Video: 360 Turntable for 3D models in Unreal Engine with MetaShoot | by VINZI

It only has these two soft boxes on the sides, a big light bank in the background to, as you can see here, to give a bit of a bright background, and the top light here.
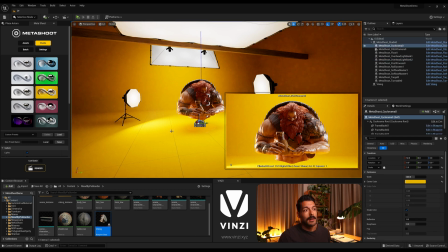And for this render, I'm going to go with a neutral background. So I'm going to select the cyclorama, go to center color here, and just lower the saturation down.
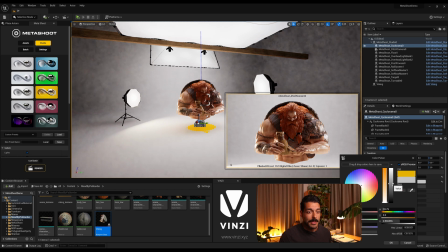And also I'm going to darken it up just a bit. So it's something like a gray.
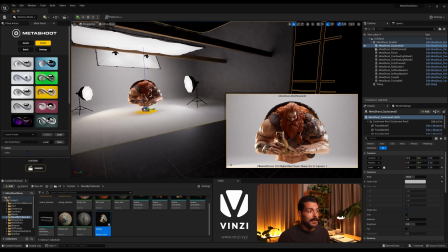Yeah, that works well. I think the camera is still a bit close to the model, so I'm just going to move it backwards a bit more.
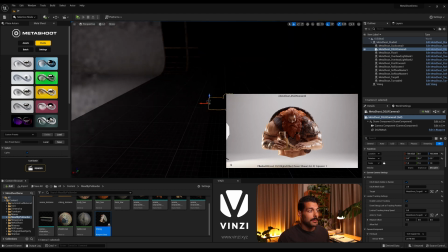And now that the, maybe not as much, there we go.
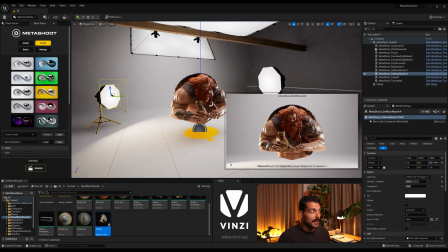And now that we have it in place, I'm going to change a bit the lighting, so you can edit all the lights and everything that appears in the scene already.
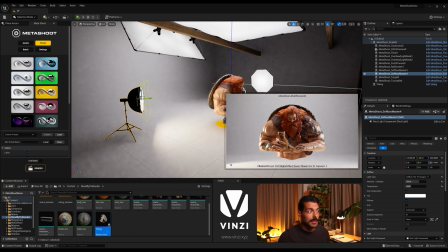So as you can see, it shows the results in real time. You can also select the target again.
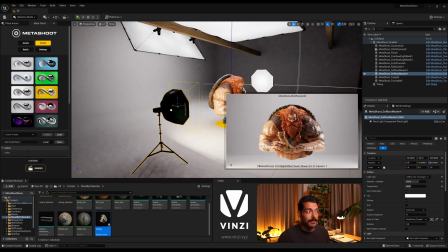So it tracks, the light tracks the target.
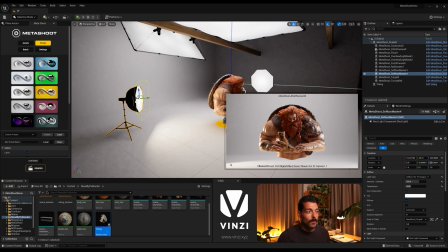And for this one, I want something like this.
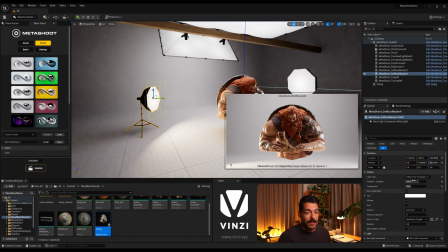I'm gonna change the soft light to a 30 by 120,
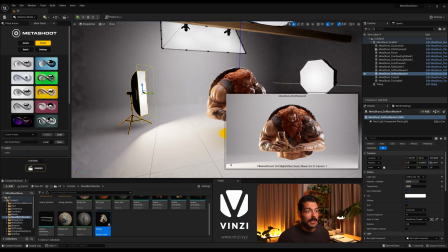just because I like this long shape for this light. And for this one, I quite like how it looks already.
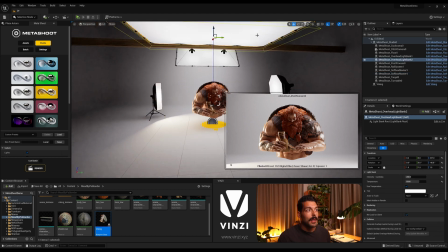The only thing that I feel like, well, I'm gonna brighten up the top light,
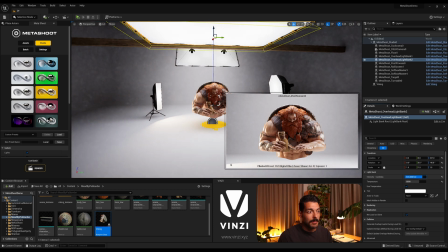so sliding the intensity up to something like this, so it has a bit more detail up top.
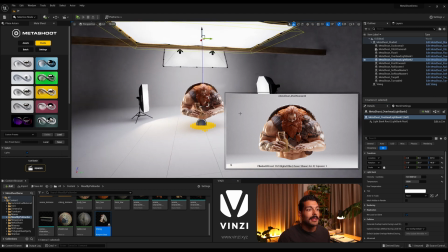And I feel like the face is slightly dark, so I'm gonna brighten it up just a tiny bit,
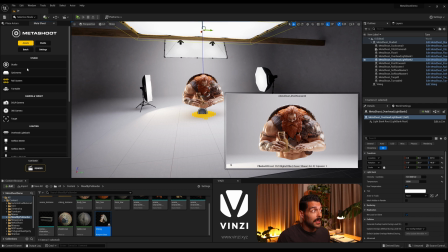come into our assets tab in the MetaShoot interface, and I'm gonna drag just a 60 by 60 softbox. I'm gonna put it here close to the model, use out of frame, and of course this is too bright at the moment,
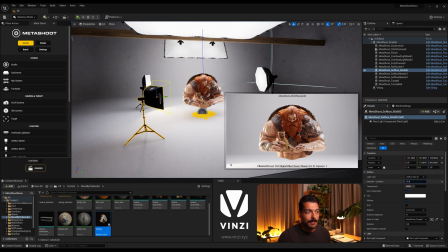so I'm just gonna lower it down enough to have a tiny bit of light and a tiny bit of reflection, but not too much. And with this one, I think I'm gonna increase it a bit more as well, just so we have that nice reflection coming from the right,
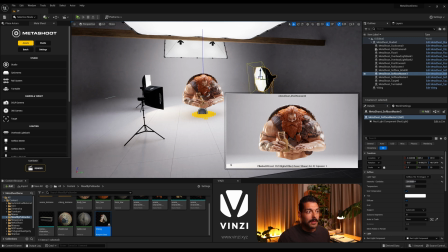and even moving it to the, yeah, to the left a bit.
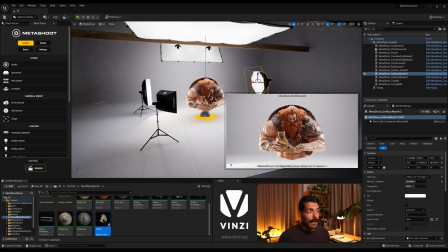So I think this composition works pretty well.
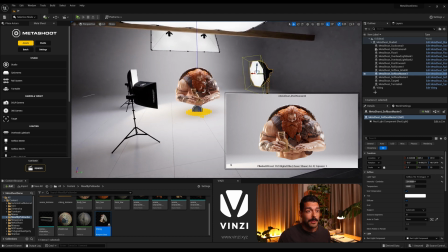And for the turntable to work, the first thing we need to do is grab in the outliner our model, in this case the Viking actor, and we're gonna drag it inside the turntable here,
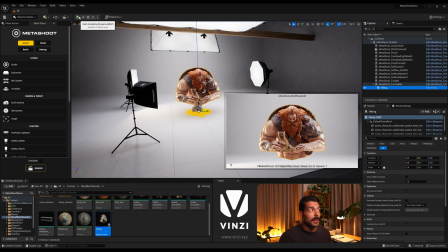inside the MetaShoot turntable. Just by doing this, if we click play or simulate, the turntable already works. If you don't see it in the preview, it's because the camera is pinned down, but if I unpin it and select the camera,
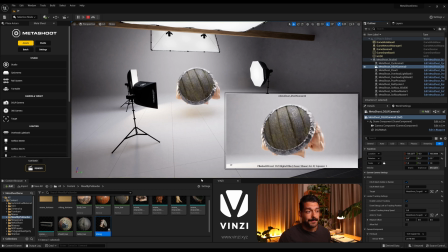I can simulate and see the final result here. So I think that works pretty well to showcase this model. I'm gonna pin it down again.
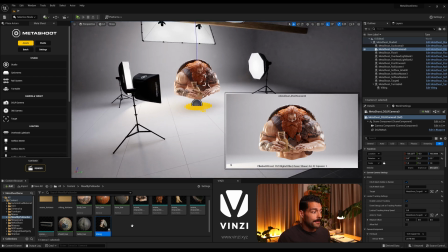And just a reminder, if I'm gonna grab just a mesh from this Viking here,
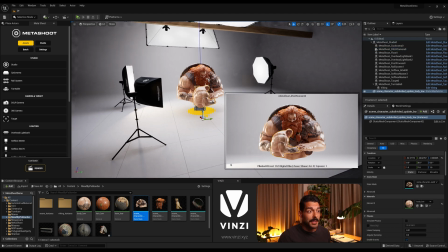so this is a static mesh instead of an actor.
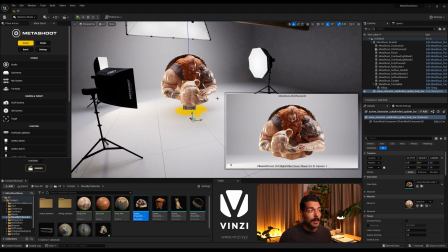If you want to include a static mesh inside the turntable, just by when you spawn a static mesh, it won't let you do it. It will be grayed out. And this is because the mobility is set to a static, so you need to move it to you need to change it to movable first.
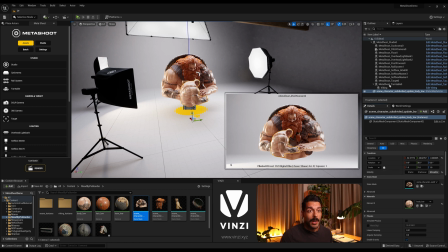Once this is movable, you can drag it and put it inside the turntable. If I click simulate, everything will rotate now. So everything that's inside as a child of the turntable will rotate with it, including lights or anything else that you want to put inside. So I'm gonna get rid of this mesh.
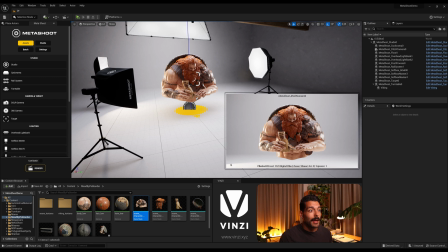That was just to show the how a mesh works in this setup.